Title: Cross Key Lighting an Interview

Welcome to the Crimson Engine. My name is Rubidium. Today we are looking at cross-keying an interview lighting scenario. Cross-keying is a technique by which you use one person's key to be the other person's backlight or rim light. It's used for a scenario where you have two people that both need to be in the interview scene.
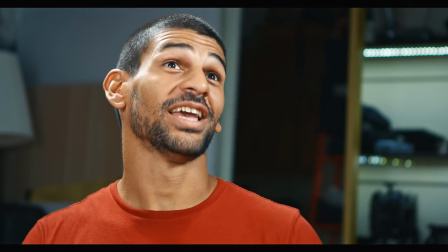So the interviewer and the interviewee. So you want to get footage of the person asking questions as well as the person answering them. If you're working in a studio space you can just keep adding light until you get the look that you want but if you're in a environmental setting meaning the person's home or an office or some kind of other location you're going to be limited by how much space and how much time you have so clever people have worked out you can get three angles or three different camera positions on two people a master and two singles by using just three main lights or even two if you have good ambient exposure so I had heard of this technique I have used it once so I thought
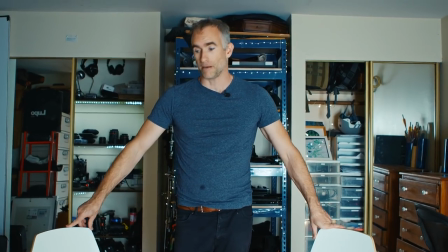I would try it again in this setting experiment and see what result I can get so first step here are two interview chairs they may look close they may even look
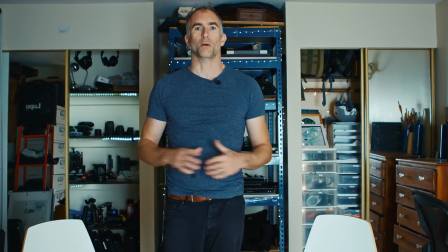uncomfortably close but this is a technique that's used pretty often because you're usually shooting not in a studio but in a pretty
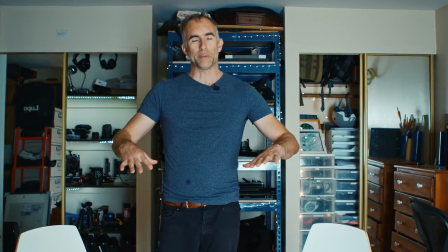confined space so we're gonna put the people reasonably close together we're gonna have
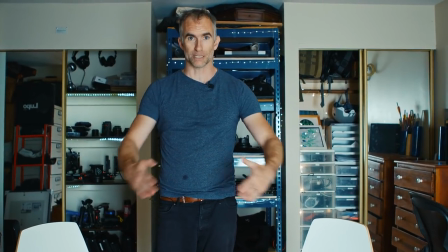their knees almost touching but in a sort of V shape so that we can get
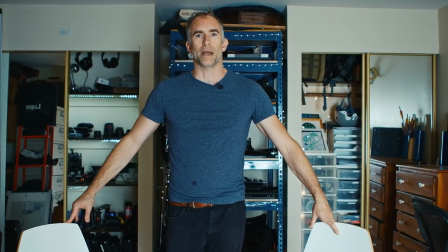a good angle on both of them and hopefully the wide won't look too
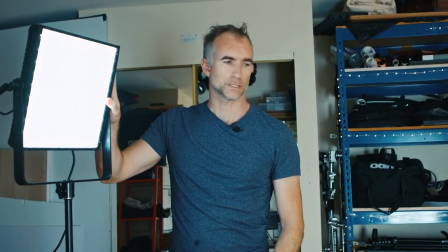strange so here's our first super panel I've just left the
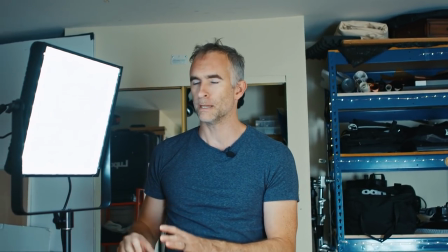face bare I have a softbox that I'll probably need to put on in a second but at first I want to just get arrangement and direction and
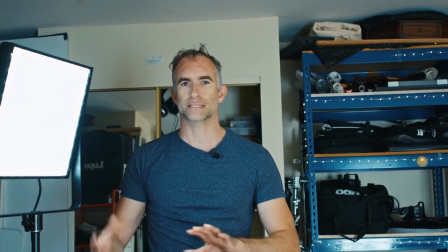intensity took for camera and then I can start modifying the light so
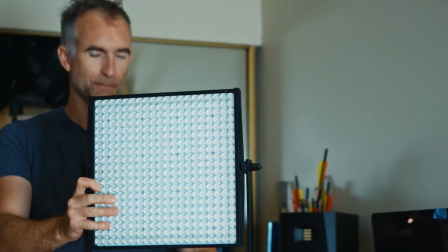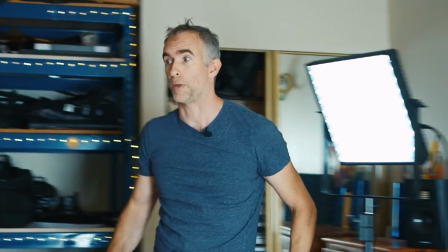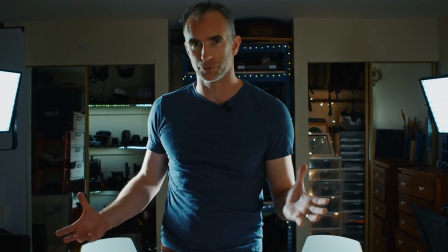I've closed the windows now so I'm getting mainly the lights from the two keys this light is keying me on the far side which is what I
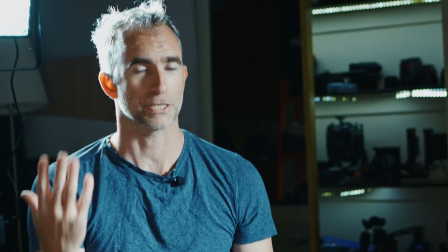want I don't want the key hitting the camera side of the face or it's going to be too flat so it's the far side key and
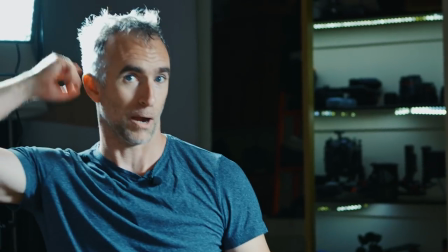then the other key behind me is giving this
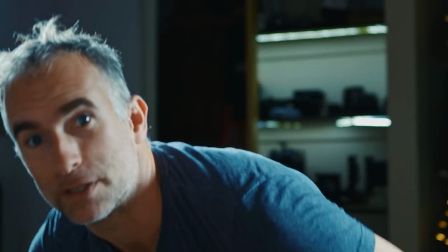great backlight if I swap over to the other chair now and we go over to this other angle
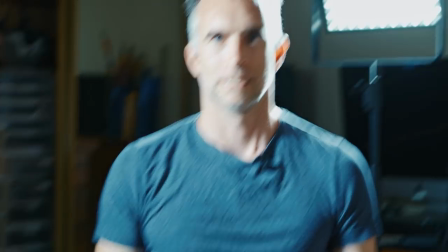now I'm getting this key on
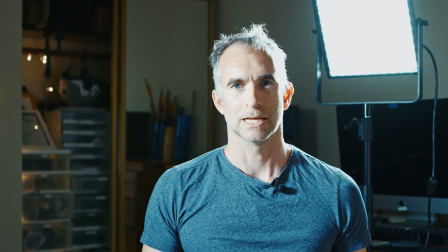this side we're gonna have to adjust values and whatnot but just for direction and again I'm getting the rim kick
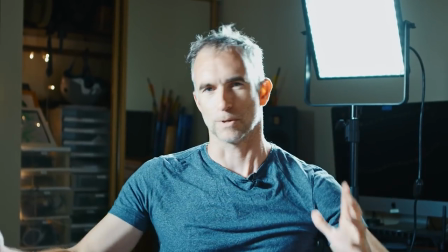back like kicker or backlight from the other person's key I
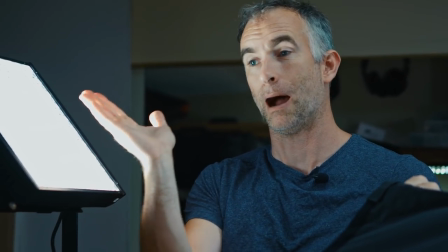found if I tilt the super panel up first I'm able to get access to all four corners
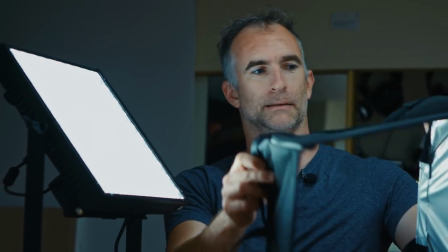which is where the snap bag attaches so
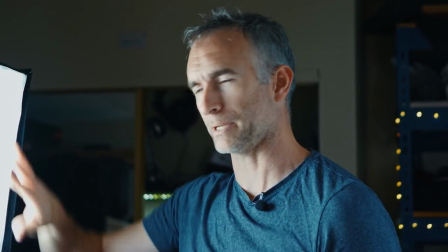now I have my snap bag I'm gonna have to up the levels of the light because I'm losing a little bit through the diffusion so you see now
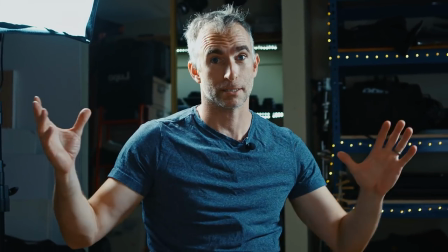we've kind of got a little bit more diffusion on There's less bounce so that the light is a little more contrasty,
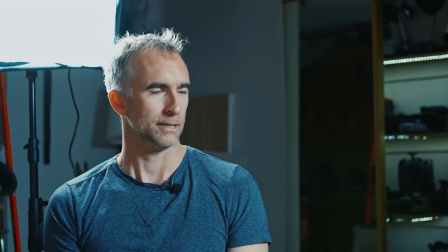which I like Sitting in my chair like I am here. I can talk to the other person and you get this
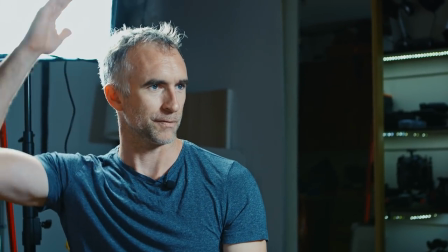You have my key light on this side have my rim light on this side now the two more things that I want to add
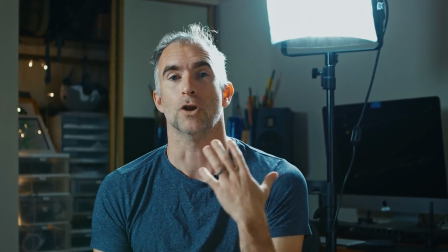Front light so that it's not quite so contrasty
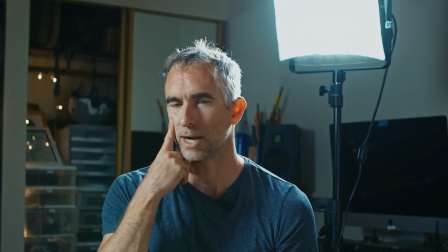This looks a little cinematic right now the ratios between the bright side of my face and the dark side of my face are probably a couple of stops,
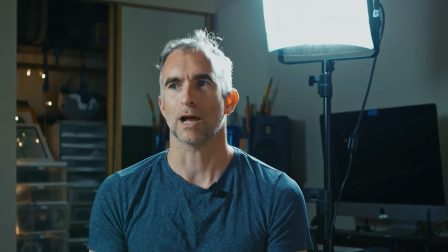three or four stops maybe. I want to get them down to maybe a stop so that I still have shaping, I still have definition in the face,
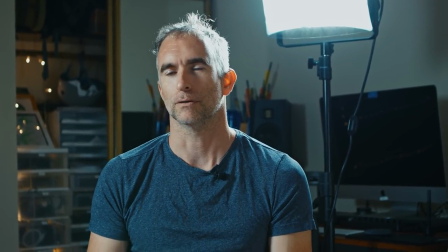but it's going to be very forgiving for older journalists that may have a few wrinkles
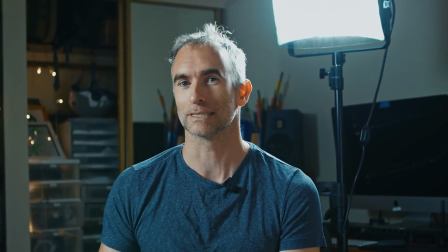or your older politician that may have a few wrinkles and may want to have a
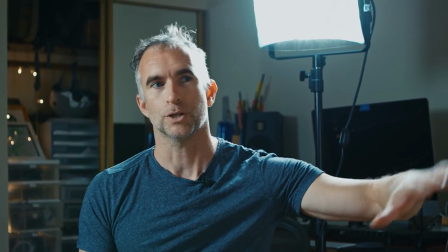little bit more of a beauty light. So rather than opening the window, which when I do, I'm going to lose control over how intense that is.
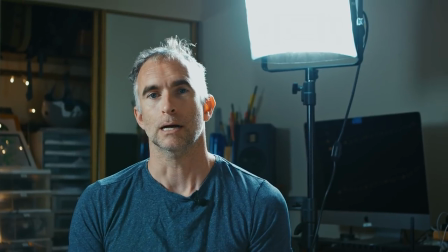I'm going to set up a third light behind the main camera and push that through some diffusion and use that as my front light